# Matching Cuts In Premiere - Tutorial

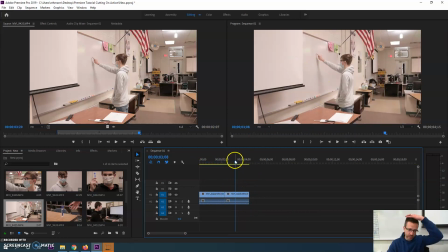See, his hand was still moving up from one shot to the next, so it works out pretty good. And then his hand is starting to move to the right. So let's look at the next clip. I think I got a close-up right here.
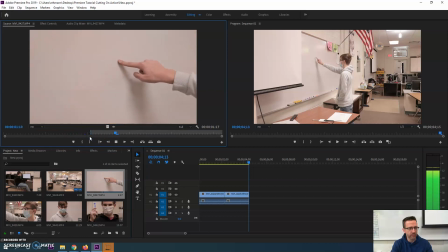Yeah, his hand's already moving right here, so let's use this. All right, and that's all I need there. Just again, real fast. So that's only 6 seconds, but I got 3 shots. So I got my establishing, and then I got a mid shot, almost full shot, and then I got more of a close-up, okay?
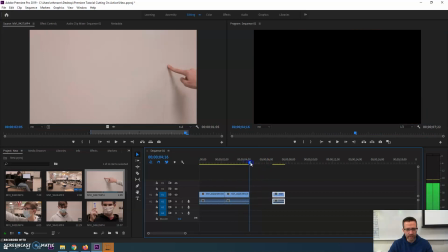I don't really like how fast, like he's going pretty fast here with his hands. So maybe we want to cut this just a little bit.
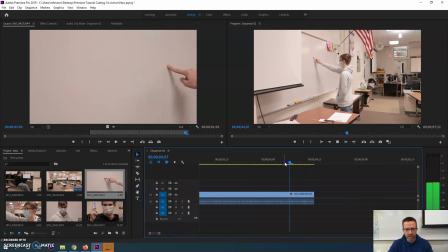His hand was accelerating too much. So maybe, yeah, just when it's starting to move.
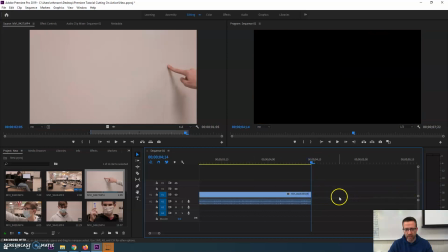So I'm going to trim that up a little bit. And I can't see that clip because it's so far away. I'm going to right click and do ripple delete.
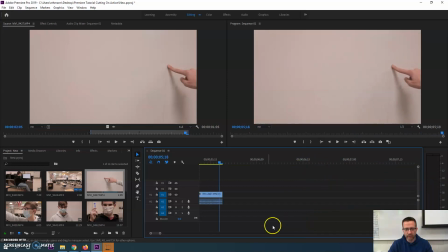It's going to bring it over. There we go. All right, that's not too bad. Now, we need to show him now, like, what's his reaction to this?
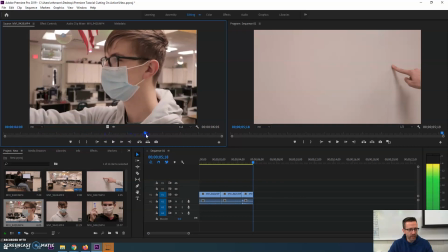And the point is like, he's just smiling away.
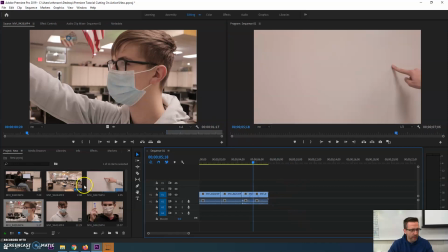Yeah, that's fine. So I'm just going to grab that part. And now we need to start showing the other person wondering what's going on.
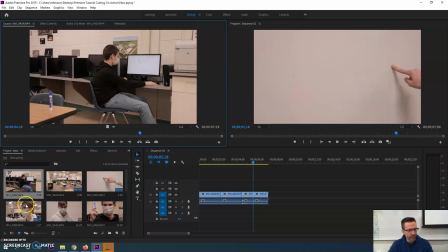Now, these aren't quite in order. This actually says 29, this one says 28, so I'm actually going to go to this one next. And I want this other kid to notice what he's doing. Okay, so he's just playing video games, in right there. And he turns to look at him.
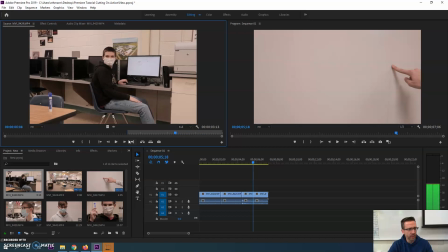All right, and I'm going to zoom. He's looking at my camera. I can't have that, but he's looking at him right here. Okay, so I don't really have a cut on action here, but that's okay. I'm just going to trim this in right here and go to my next one, which, oh, these aren't in order at all. So here's what I can do.
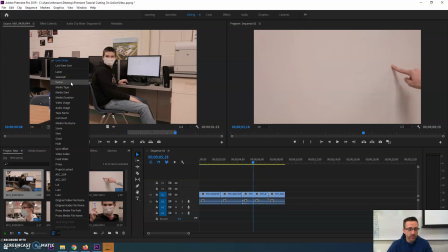I'm going to do name, because that is the, I can sort by name because they're all in order anyways.
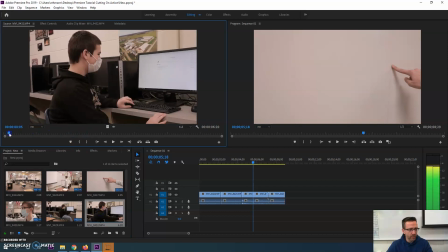The camera orders them. So actually, no, we saw this. Ah, look.
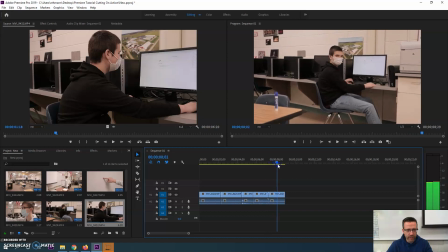He's turning here with his face, so we really should be able to cut during this turn. So let's look when he cuts here. Like, look at his hand right there. These hands match up.
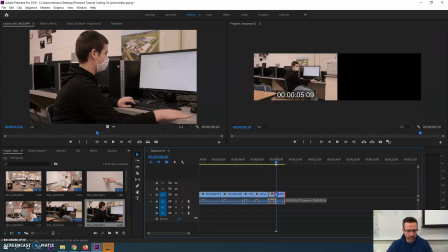So I actually want to cut this clip down a little bit, and then I want to drag this one in from that point.
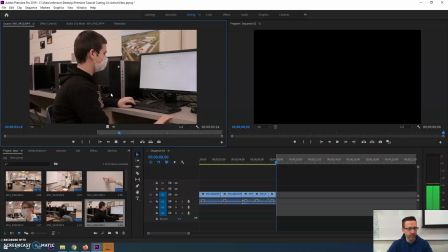So I'm going to do I for in. Oops, sorry, I have to click up here. I for in. Oh wait, his hand is already there. He kind of slowed down there. So I'm going to go from here. Let's see if this works. Hopefully this one works.
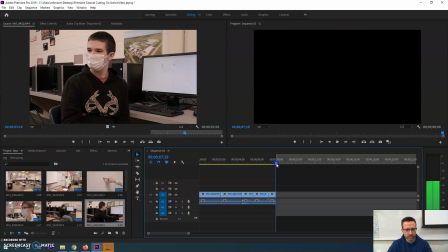All right, let's go back to this clip. I think it's close enough. You're not going to see it. Let's try putting these next to each other. And that clip's just short. I think I need to move this over then and then lengthen it a little bit.
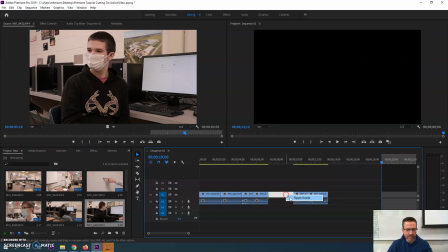Let's just bring it back. That way I can add like some squeaky noise and stuff like that. So,
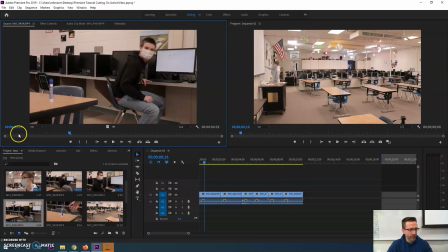and see how he's starting to stand up? That's the next clip. So where's this one at?
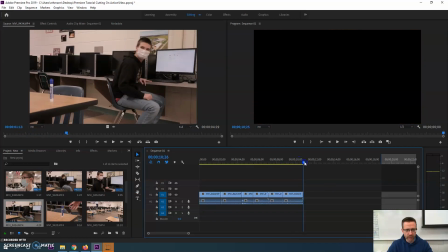He gets up. He's kind of up already a little bit.
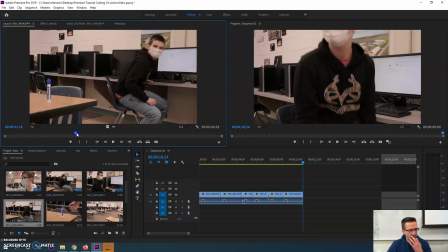So let's go from here. In.
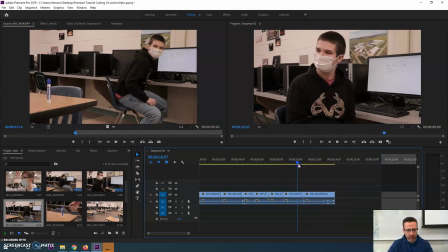So let's see that.
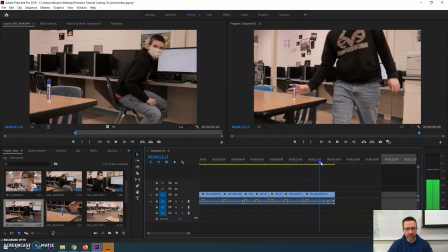Oh, let's go from his hand being right there, for example.
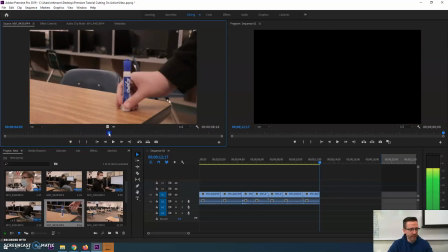All right, let's do this shot where his hand's coming in. It's towards the end of the clip.
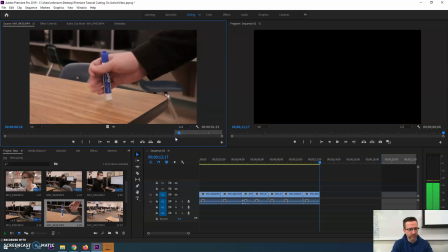His hand's right there. And he leaves it.
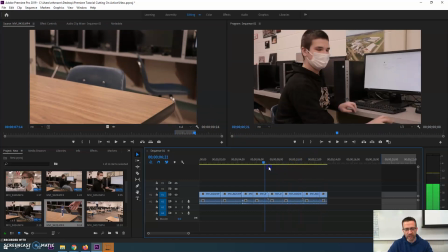So we want to zoom in. Maybe it's important that he's grabbing this marker. All right, let's watch from here.
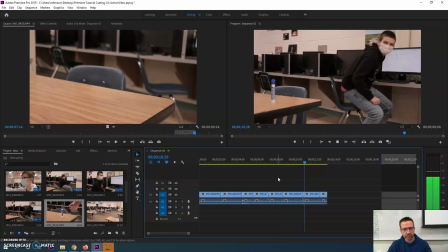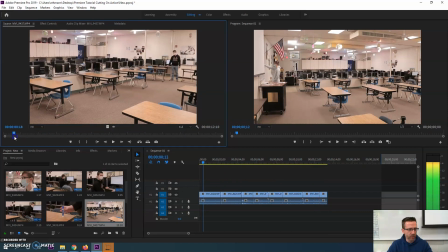Okay, cool. And then we can finally show him coming over. So we're going to go from right where he's grabbing it and going forward. Unless we do it twice. Nope, he just does it once.
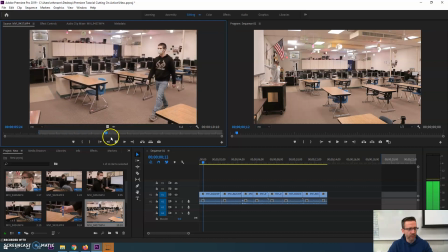Grabs it, and he offers the marker.
Hey, marker?